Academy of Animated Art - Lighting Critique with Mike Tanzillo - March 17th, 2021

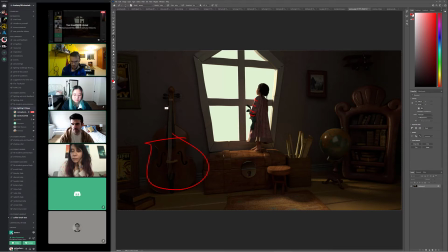1222s
It wouldn't be as good as that. And I also like because this character is so young and small. I do like that there's a lot of room, top and sides, like around this character.
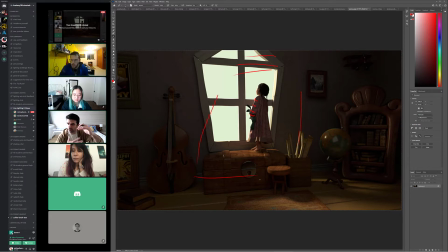1239s
It, like as Dani said, it definitely makes her feel like you feel her size.
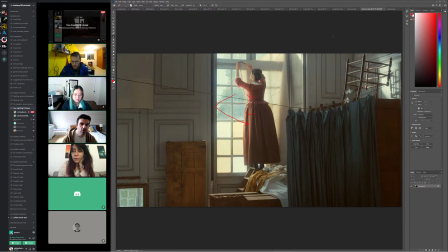1243s
You feel like she's small, and this, like if this was like an adult character, I think that being a little bit closer would make more sense.
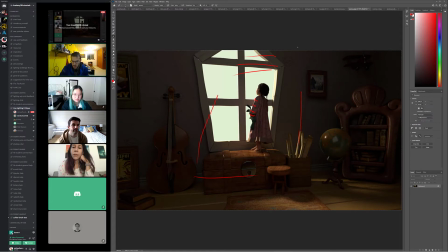1251s
But I think this framing of the character works really well. Do you think I need to put curtains in there? Because in the reference that she has like the fabric that she's putting on, and then like they can create a softness, or I don't know.
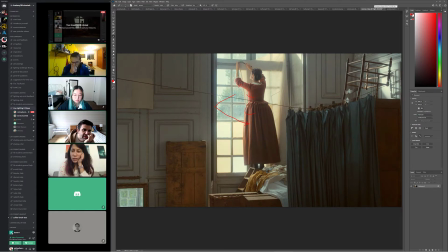1270s
I don't think so. Okay.
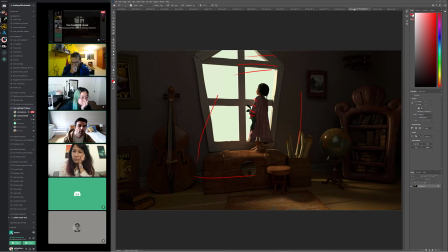1278s
If you want to, like if there was, especially like here, maybe if there was like a little curtain or something. But I don't think it needs it.
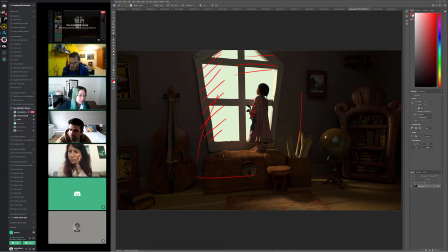1291s
I wouldn't. Yeah, no, I don't think it needs a curtain. Maybe like put a glass there or like something behind it, make some variation, because the window panes have variation, like top to bottom and between the panes. So maybe that, but I don't think.
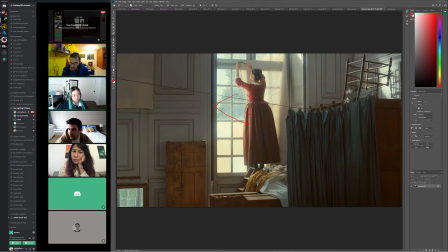1306s
Yeah, and I think like that, and then just seeing the trees outside a little bit and having a little bit more environment outside would help that.
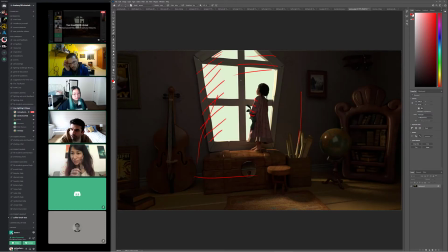1314s
Yeah, right now there's nothing. Yeah, for sure. But like it's so I think some of what you're reacting to is these like larger constant shapes. Like just seeing this shape or this shape is like maybe I could add something there.
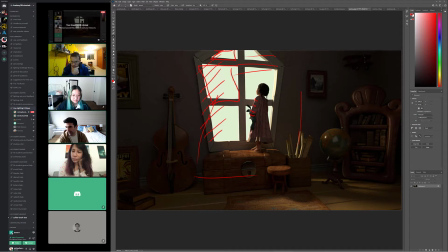1331s
It's probably more about breaking it up outside than adding a curtain. Okay. Yeah. Yeah, it's my first time doing kind of an environment, so I was just like questioning myself a lot, like the order of things, like in which sequence to work.
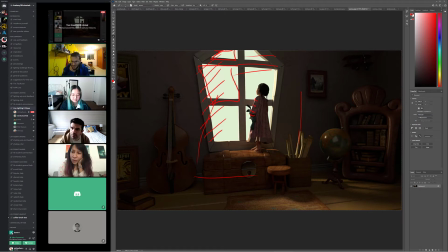1350s
So thank you, I really appreciate it. Yeah, of course. All right. Let's. So Montgomery is not here, so we will come back to that, and we will jump to Kay.
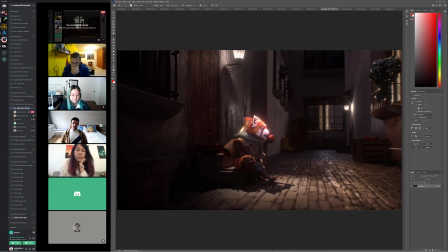1363s
So I think this is looking a lot better. I think we're a little bit too bright on top. I do want to tone that down slightly, but this fill value looks really good. And like, especially down in through his torso and legs,
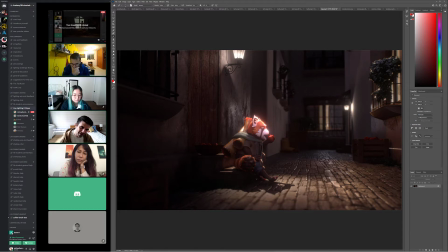1381s
like this little bit of rim, and you can just see his red nails, which I didn't realize that character had red toenails. I get weird about toenails. It's weird. But, and it's like, but I like, I'm liking the setup. I just think that we've got a little bit too much light here on top. Sure.
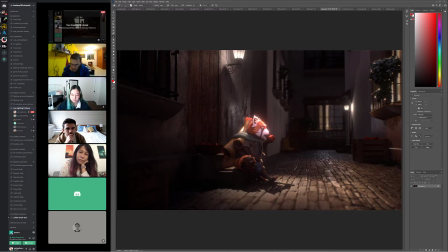1402s
And I'm wondering, do you have like a Z depth pass on this? I do. Yeah, could you maybe like try adding a little bit of like fog, haze, atmospheric fall off back there?
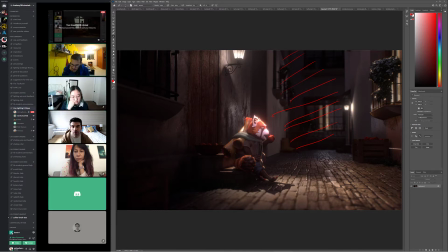1417s
I think that would help. Because that would lift these dark values like past. I like the dark here, but just like past that point, like this kind of far back corner. Let's try lifting that with a little bit of fog, and I think that'll help. But I think this is looking really good.
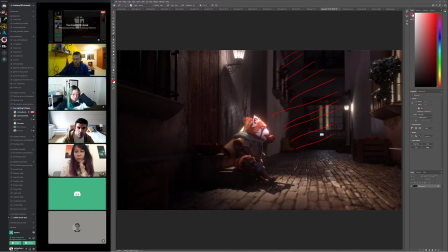1437s
Okay, thank you very much. Anybody have any thoughts on this? And normally with these, I think I said this in the last critique. I would say that these leaves feel a little too blue, but there's something about
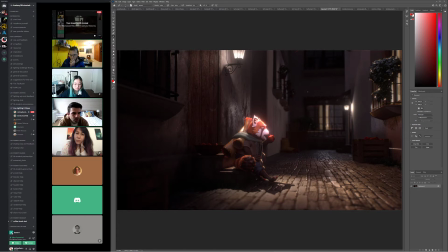1455s
but like if they were too green, they would just like, there's something about the aesthetic of this that I think it almost works.